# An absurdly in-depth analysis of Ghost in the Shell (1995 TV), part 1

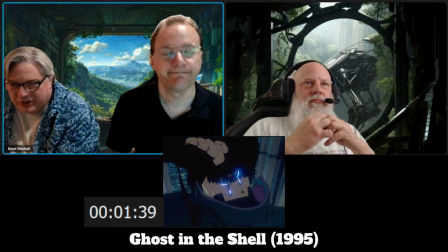11:26 giving us the detail of connection and severing that connection because that would be electrical because we would think of computers as electrical at this time yeah that's a great point
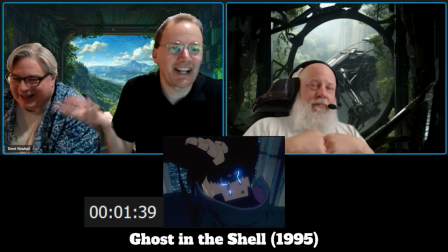11:40 also let's be honest cool visual yes right so there's that as well you know all right so a lot being communicated here already
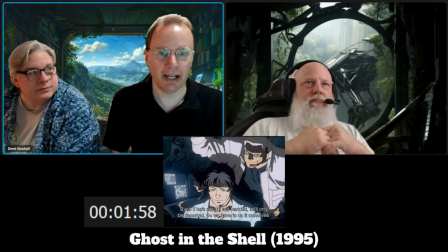11:48 the idea that this is section nine and that they can kind of um go beyond their remit because they're trusted to resolve any problems that show up right um so even though they're clearly some you know
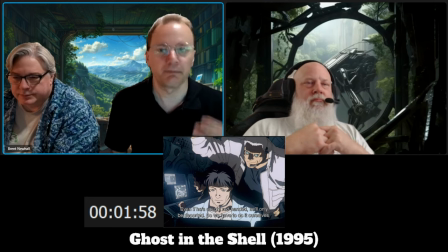12:05 you're not a gang called section nine you know this is clearly some well funded organization and not only that like you can go pretty far with what you do section nine in in this universe is a is a legitimized government sanctioned
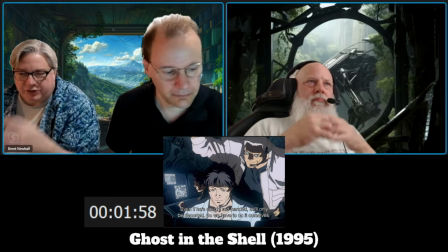12:23 dark operations unit so section six is if you read the manga
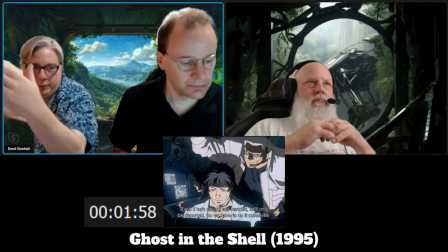12:28 they are an actual above the the regular police but they have rules that they have to
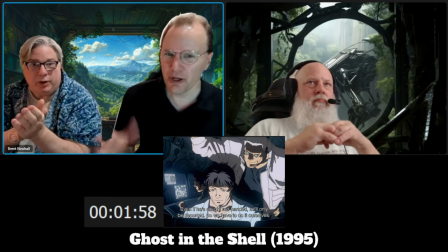12:34 follow that they can't deviate from they're almost like a swat team Yeah, yeah, yeah.
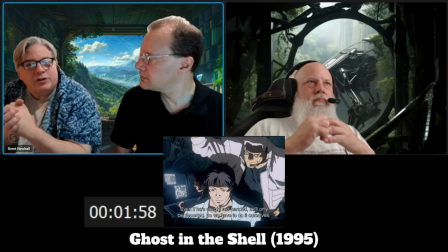12:39 And section 9 is more along the lines of, you know, everything's going to be okay as long as we get the thing done.
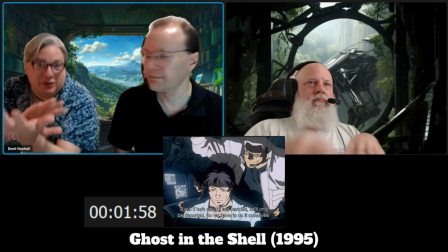12:47 So however we get to that point kind of doesn't matter.
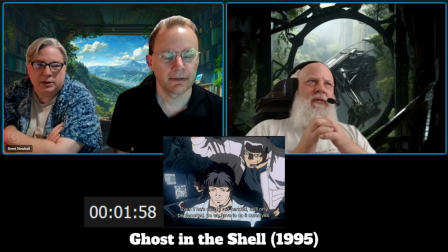12:52 So are they kind of like cleaners? That they come in and do the dirty work after section 6?
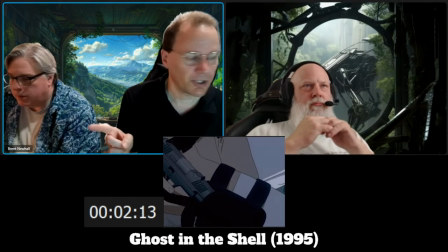12:58 Mm-hmm. Okay. Yeah. Now note here the detail given to the gun.
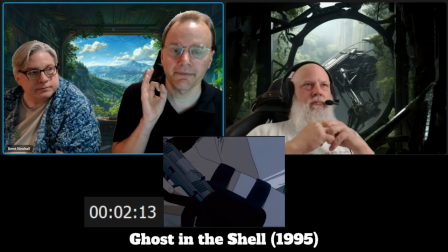13:04 Mm-hmm. that this is not a Star Wars blaster.
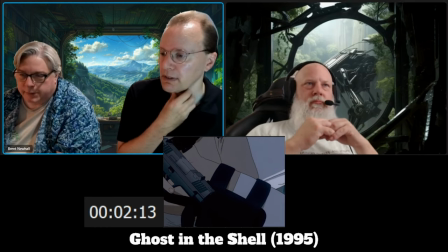13:12 It is very clearly a modern-style firearm. So again, sort of grounding us in the reality of this.
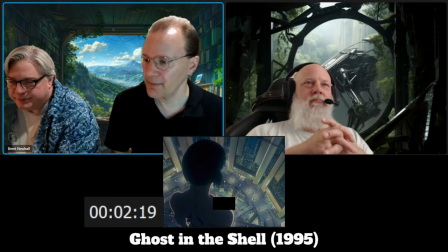13:20 And yeah, Iconic shot. Iconic scene here. Yeah, absolutely. She's wearing a bodysuit, Brent, so it's fine.
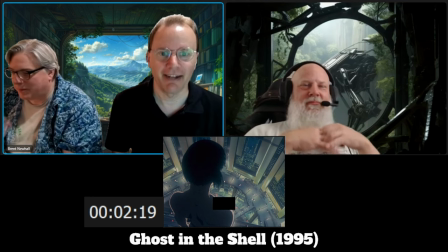13:27 Absolutely, yeah. Tell YouTube that. But again, to your point, not only an iconic shot you think of the what we're seeing
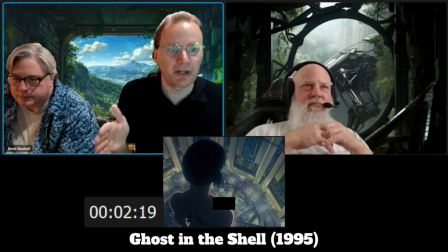13:38 here yeah we're looking down on the streets but it is it's all of these giant buildings that are ringing this this sort of roundabout here um so
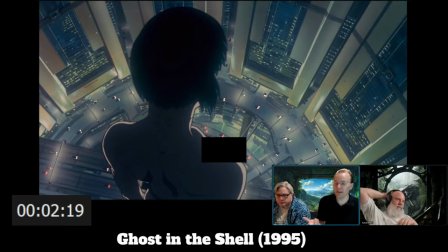13:47 reinforcing not only the idea of cyberpunk but also to get a little you know um over the top being hemmed in by civilization right that you're getting ringed around by all this you can't escape that um and the
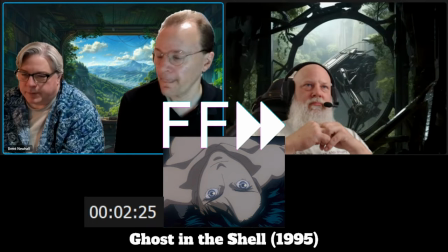14:02 major's about to literally dive right into it another iconic moment yep another iconic moment
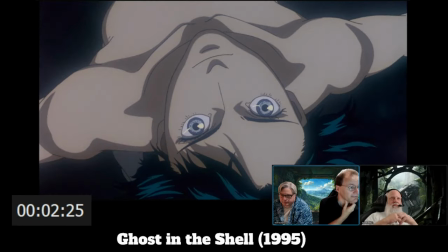14:07 also important because she's smiling you know she's just dived
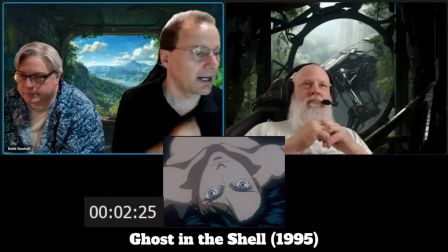14:12 off this thing so she clearly knows what she's doing um um but then also the wide open eyes
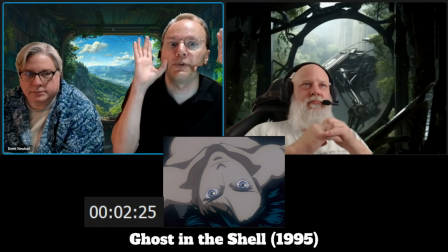14:20 helps to make it a little unreal you know who would who would do that um clearly somebody who is a little more than human.
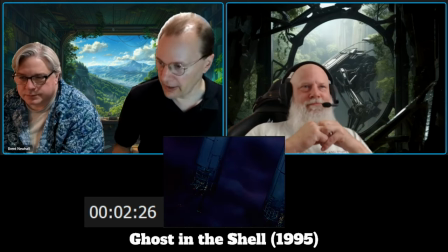14:28 So they're giving us kind of a POV shot here by panning along this background,
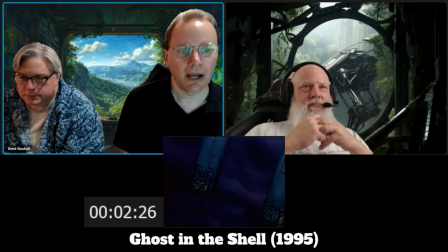14:36 right, as it goes. Ghost in the Shell, not a lot of folks know that every dollar of budget is on screen.
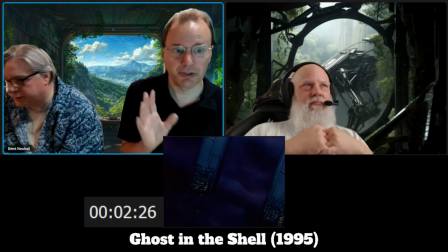14:46 They do not have a huge budget for this movie.
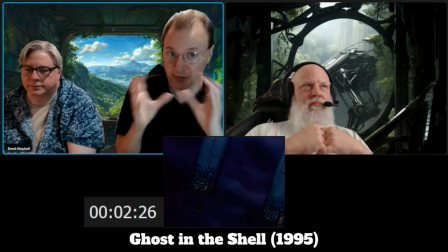14:49 They just made it, you know, the action scenes are fantastic because they made sure to put money into it. but um as i said uh
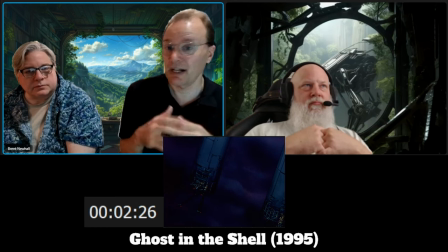14:56 she has said uh the reason you never see any cut shots from ghost in the shell because there weren't any we didn't have time to do any more than what we actually had um for this shot we pan up to this for maybe a quarter of the fall and then very quickly shoots back
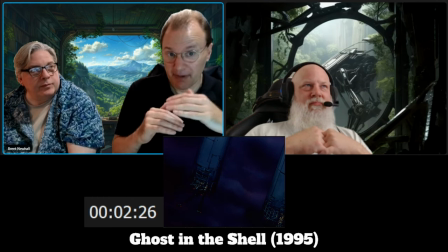15:12 to uh to uh the major because presumably they didn't have the money to do the entire fall you know which you would have if you were thinking
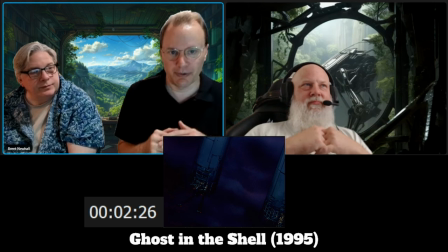15:21 of doing okay we're gonna see him go all the way down. Nope, just enough to give us the idea and then cut away.
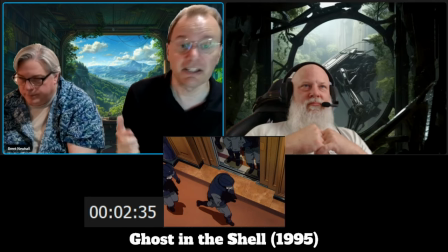15:26 We're also seeing here some sense of budget in the number of characters, all of whom animated differently.
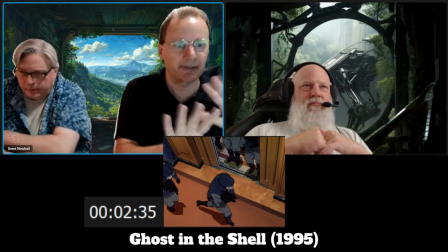15:33 It's not just copy and paste characters.